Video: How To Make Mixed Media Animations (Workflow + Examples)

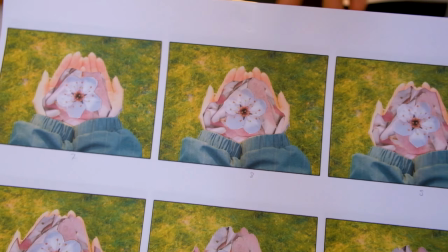24:27 It has 3 different layers, which gives this clip a lot of depth. Now there is only one animation left that I still have to do, and that is the one where you would get the
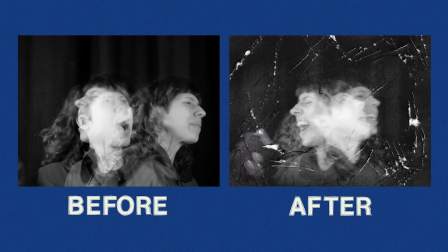24:43 break the cycle ending, or where you decide to make the character fight against the illusion that they're having. And I want it to be really chaotic, really rough. I still have these that I printed extra at the beginning. So I think I might try something on here, and then I'm going to work with blending modes in Premiere Pro after. Or I'm maybe gonna do a black background and then do some like scratch effects with the cutter knife, which I think would be really cool and fun to do.
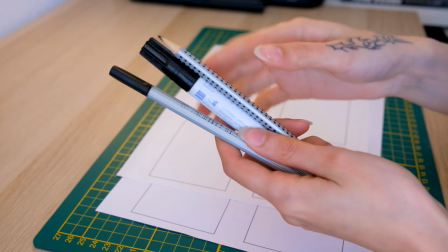25:19 I think I'm just gonna try both and then see what works best, to be honest. Okay, so for the first version I'm trying out, these are my chosen art supplies.
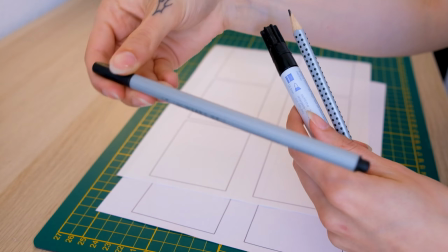25:28 I have a really old fine liner pen
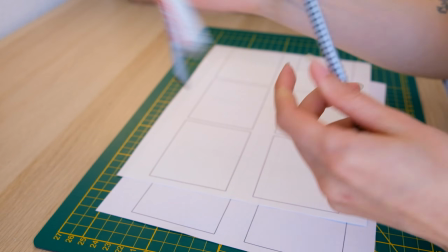25:32 and also a really old Edding permanent marker and just a normal pencil.
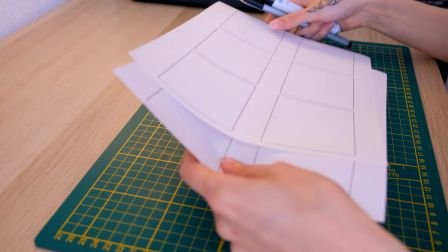25:38 I don't really know how to start with this,
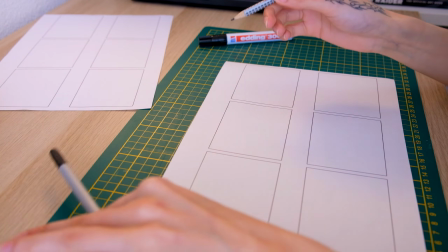25:40 but I think one thing about mixed media is that you just have to start doing it and then see how it turns out.
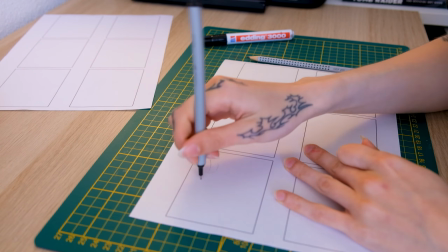25:50 So I think I'm just gonna like do this.
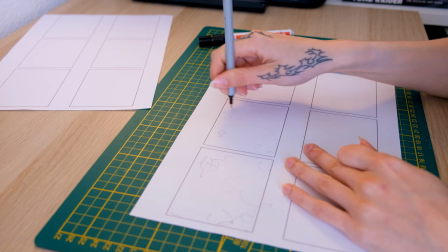25:57 I think this will work.
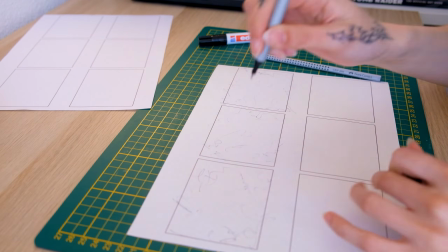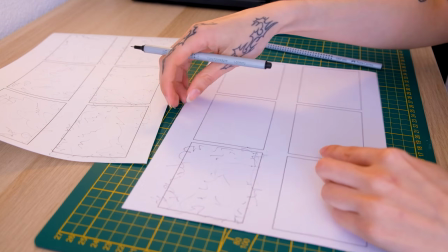26:07 One thing I do focus on when I make these animations is that I'm trying to stay
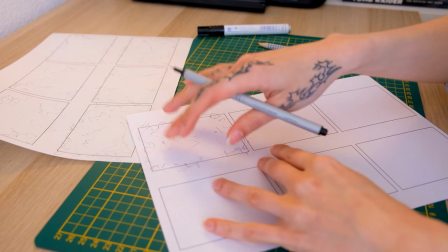26:14 on the edge and kind of only have a little bit inside.
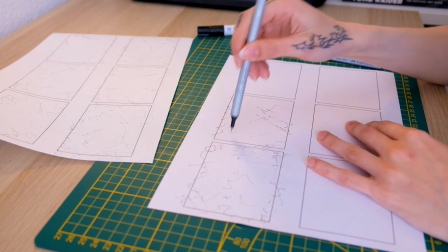26:18 But mainly I'm trying to stay on the edge because in the middle we have the main action going on.
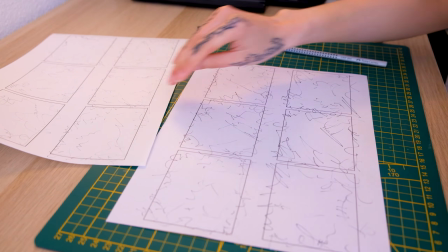26:27 I already like this quite a lot.
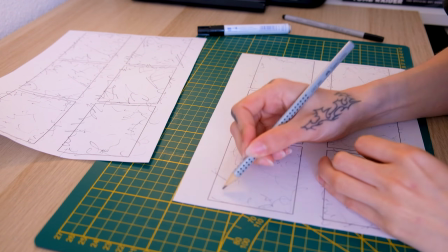26:35 I think that maybe, let's see.
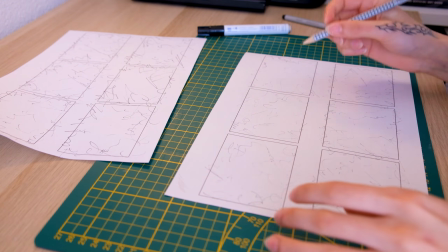26:41 Maybe I'm not even going to use this pencil, to be honest. Maybe not.
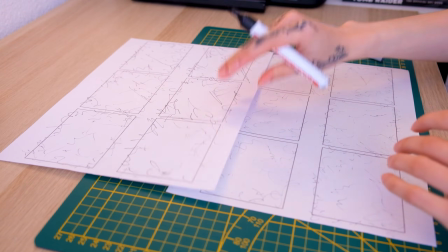26:48 I really like how this is coming out, to be honest.
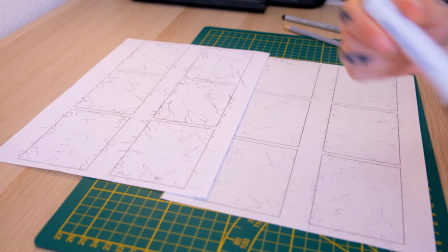26:51 And then I think if I add scratches to it with another layer, I have these printed out,
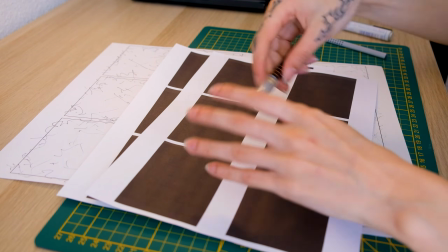26:59 my black frames, and then I'm going to use my cutter knife to like scratch the surface.
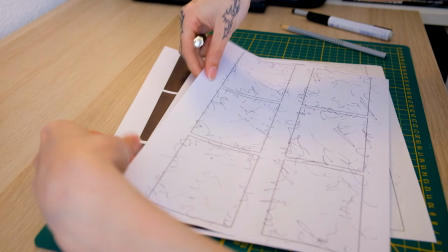27:07 And then I think maybe overlaying this with each other will work if I do the blending modes,
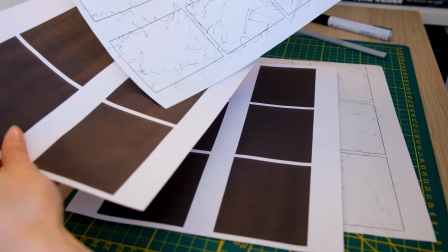27:12 and then we can get some really nice chaotic effects, I think.
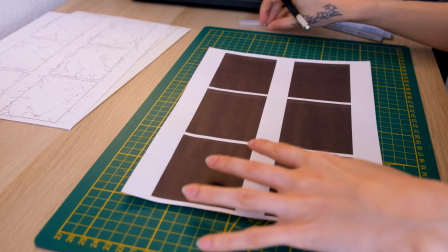27:16 This is also something about mixed media that sometimes something else works out better than other times,
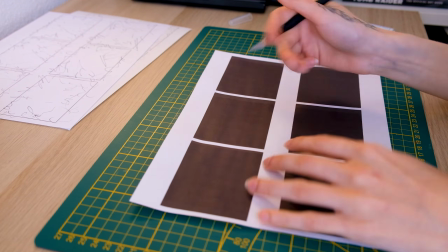27:23 and then you just switch to something else like here.
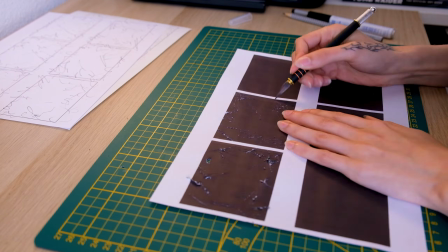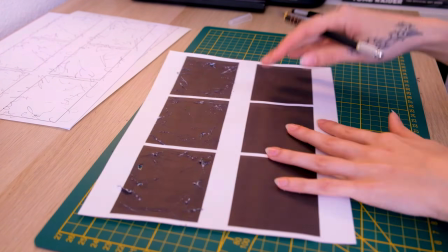Now I'm basically pretty much done. I really like that the two different versions of this, one of them is really like squiggly and fluid and it's a bit more rounder. And then we have the scratch technique, which is only sharp and it's really, really aggressive. So I hope that it will actually work if I put it into Premiere Pro. Okay, so now I have both of my clips in Premiere. Let's go to our timeline.
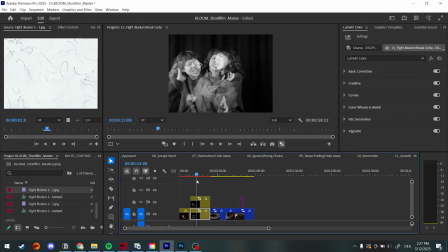28:09 And this is where we want to paste this over this fighting scene. And this is how it looks with just the echo effect applied and just in black and white.
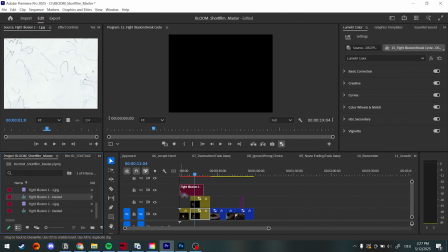28:20 And now, let's see.